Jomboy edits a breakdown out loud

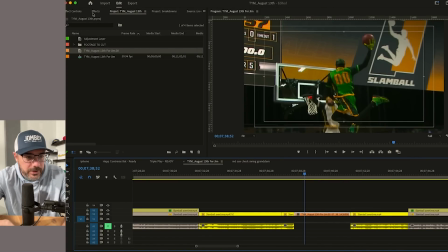41:27 And maybe to help point that out to people, we will do an adjustment layer, and at the end have it be a blur that we have.
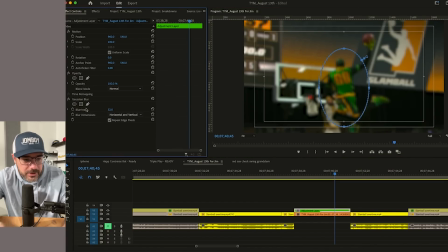41:50 I don't want circle, actually I want square blur. And I'm going to make it so it's
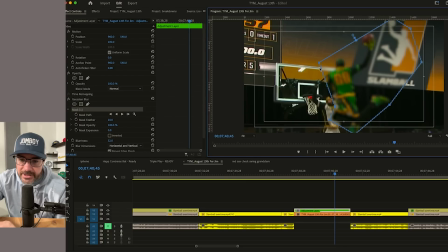42:02 the two people jumping. It's a very shoddy outline of their two bodies, but just kind of tracing them here.
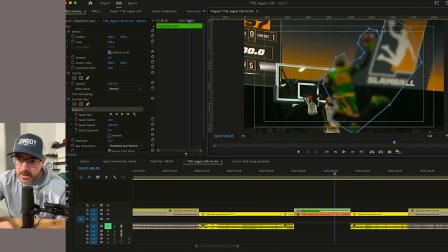Just tracing the two figures.
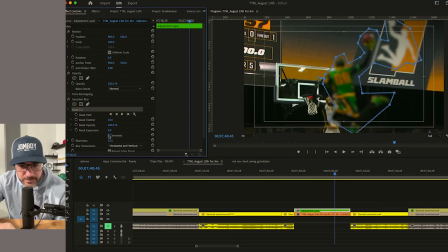42:40 And now we're going to inverse the blur, so they're the only things not blurry. And I'm going to take the opacity and make it 100 there, but I'm going to start it at 0 so it slowly comes in and say, like, look at him go up, and basically he becomes the logo. And now it's slight, but your eyes will
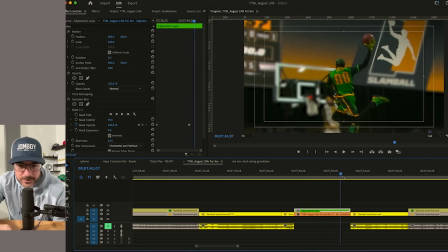43:02 be drawn to him in the logo because we're super blurring it, if it like that from that.
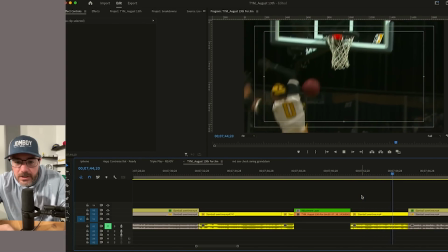43:10 But other dude doesn't care at all, blocks him with the left.
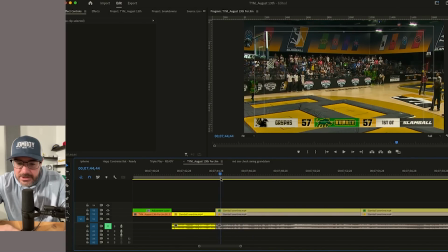43:17 Now, I believe that dude who just laid the block has the chance. Oh my God, he's fucking off to win it.
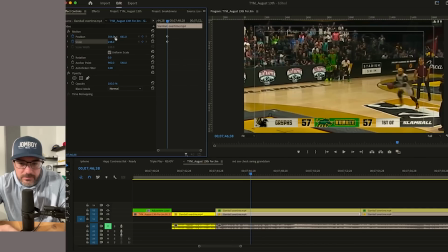43:26 I'm going to show that crazy start.
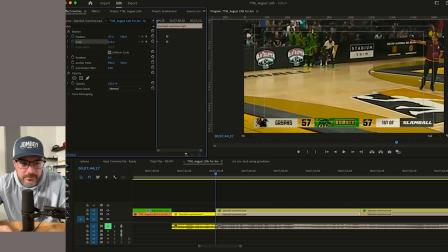43:32 He's kind of just like standing there.
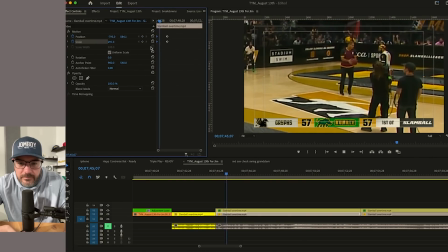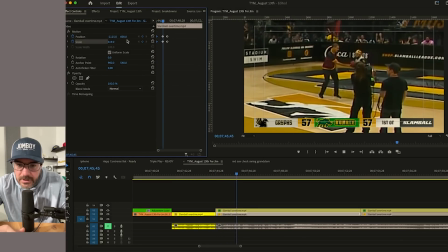43:42 And he's off.
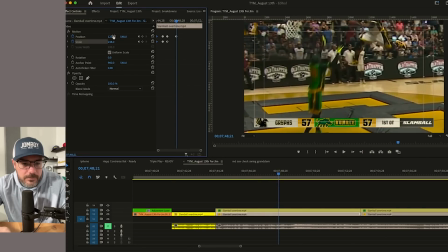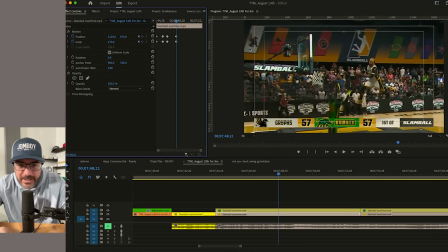43:52 Look, we could do the warehouse games with this amount of seating. It's not that many. They got this big signage up here to block it so it doesn't look as empty. We could do that shit.
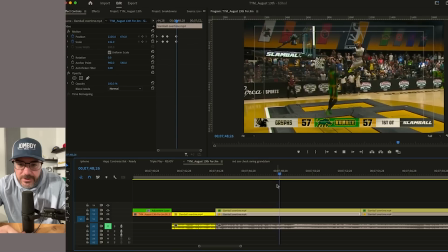44:02 Okay, so what does he do? He fakes. Oh, wow, windmill.
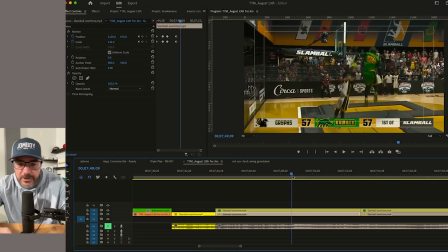44:08 Dude doesn't really fall for it. He just powers through it.
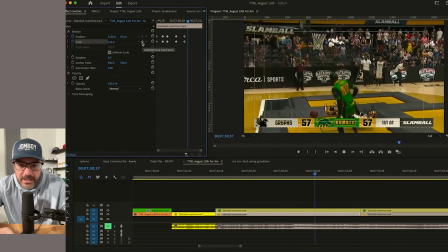44:16 Oh, a little dance move by his teammate. Should I highlight that? Keyframe that and zoom in on this dude back here and the coach.
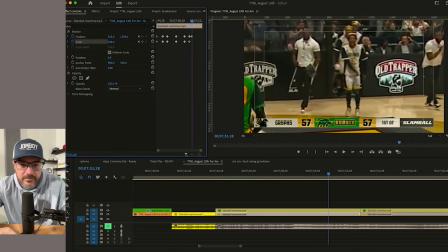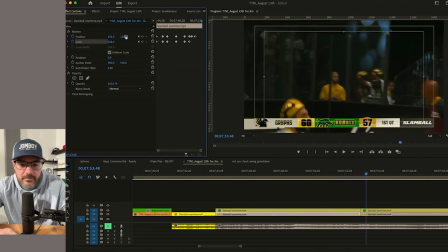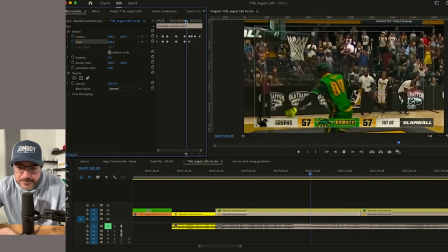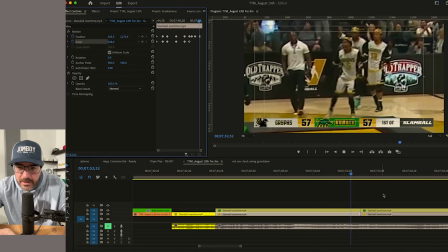44:40 Hey.
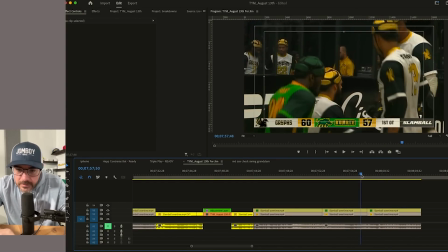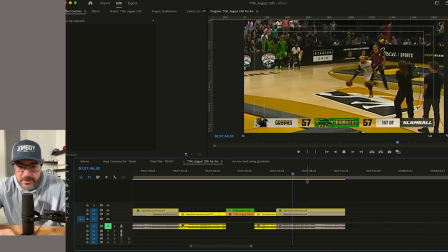44:47 Yep. And I'll slow-mo it because we don't have a replay of it.
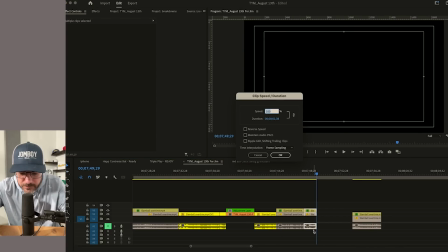44:58 I'm going to drop it to 40%.
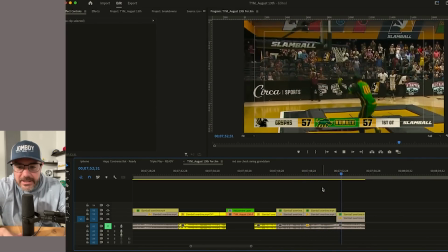45:05 Wow. Bam. And then it's going to cut to the teammate dancing. Hey.
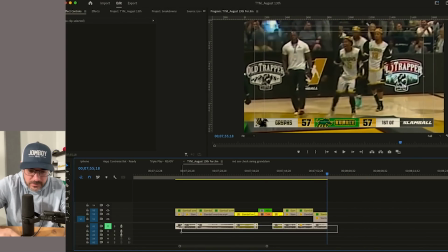45:10 And that's it. That's slam ball. Okay. So I'm erasing the audio. We're not using any of that.
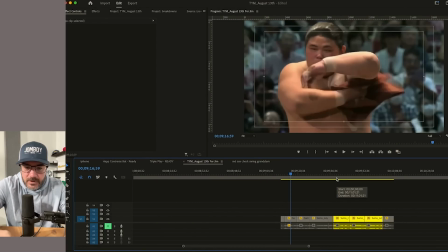45:15 Slam ball's done. Fuck. Sumo. Sumo's so cool.
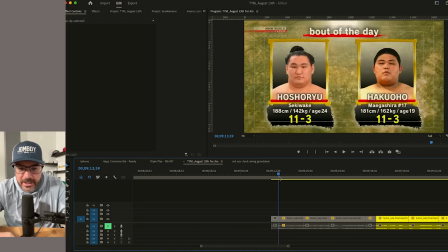45:20 Sometimes sumo's so easy, though. Okay. So we have Well, 19-year-old and 24-year-old.
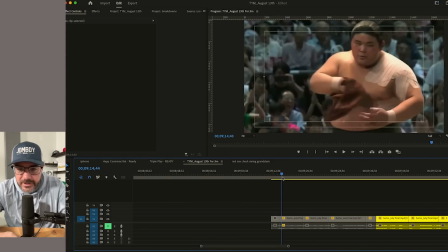45:26 Wouldn't have guessed. Both 11-3. It's the bout of the day. I don't know if I'm going to do that. Oh, my God.
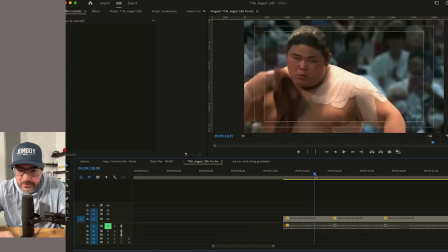45:31 More sweaty. Oh, no.